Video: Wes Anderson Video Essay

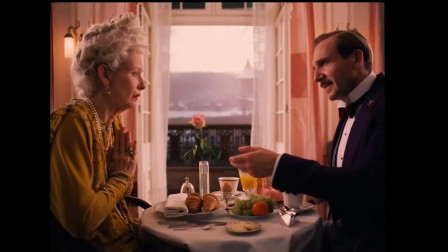4:23 It is like a living memory of its glory days and the hard work Gustave the concierge put in to make it the most welcoming place in the nation. The colors of the hotel are meant to draw the viewer in and to make them understand why the Grand Budapest was so important to the people that inhabited it.
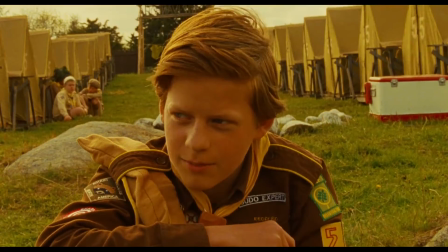4:38 The colors of Moonrise Kingdom include mostly earth tones, the olive green of the scout uniforms,
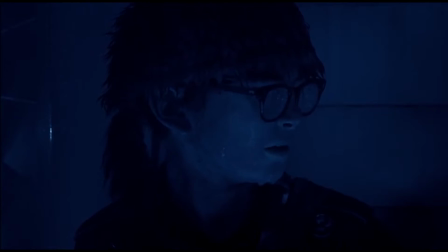4:44 the pale blues of the water and sky surrounding the island of New Penzance,
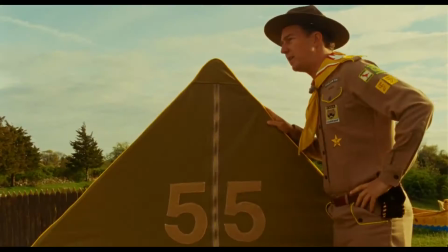4:48 with the pop of pink from Susie's dress and the dusty yellow tint that seems to cover every frame.
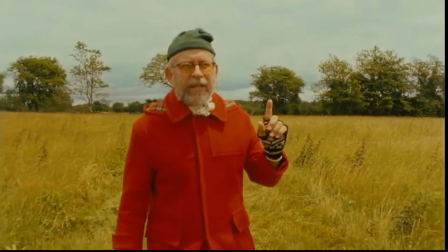4:54 These colors are supposed to make the audience react to the world, to view it as a worn-in storybook they had had as a child,
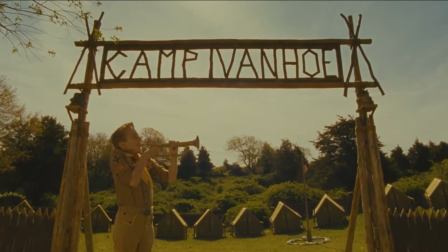5:01 to evoke intense feelings of nostalgia, to bring about sympathy for Susie and Sam,
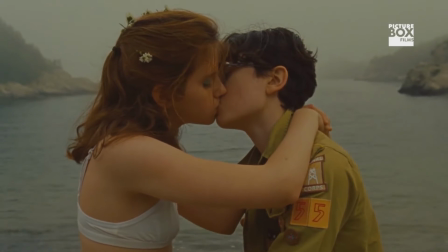5:06 to hope that their love story can have a happily ever after, even though watching as adults, we are aware that their actions are naive and irresponsible.
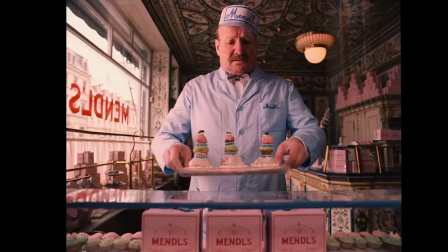5:14 Color is the last major step in bringing a fictional world to life,
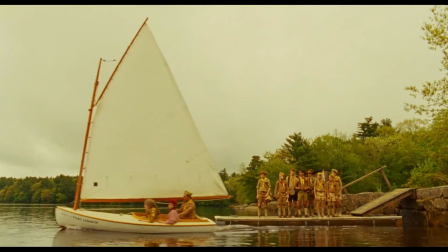5:18 and the fact that these palettes can communicate themes of longing for an era of the past is part of what makes Anderson's filmmaking so magical.
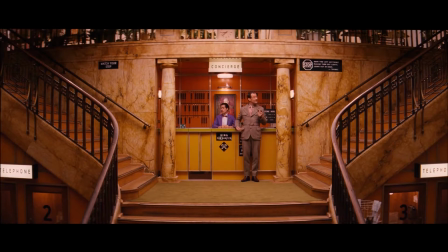5:27 Through use of vivid introduction, meticulously crafted set pieces, and props, and mesmerizing color palettes,
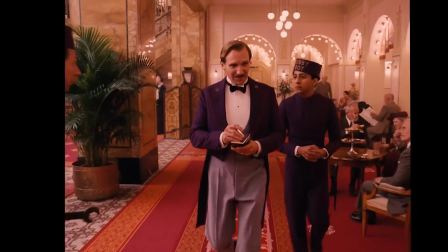5:34 among many other elements, Wes Anderson expertly utilizes mise-en-scène in order to give each of his films a truly fleshed-out world of their own,
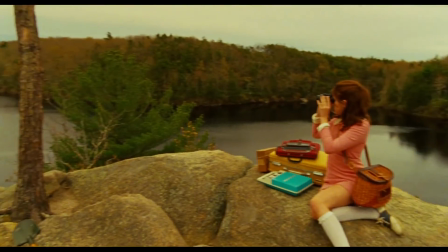5:42 which gives him the power to mold those worlds into everything he needs it to be in order to tell his story exactly the way he intended,
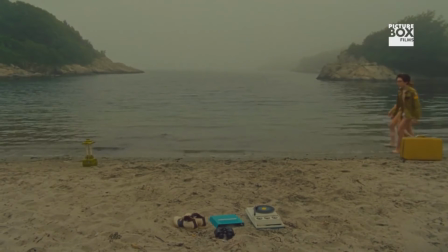5:48 which gives the viewer a unique experience to travel to a storybook-like land that they have never seen before, but hopefully one that they will never want to leave.
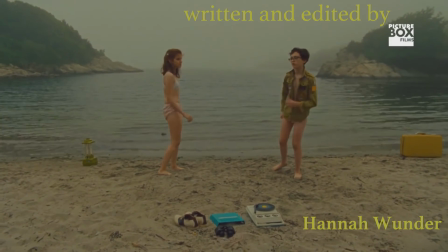6:01 C'est le temps de l'amour, le temps des copains et de l'aventure.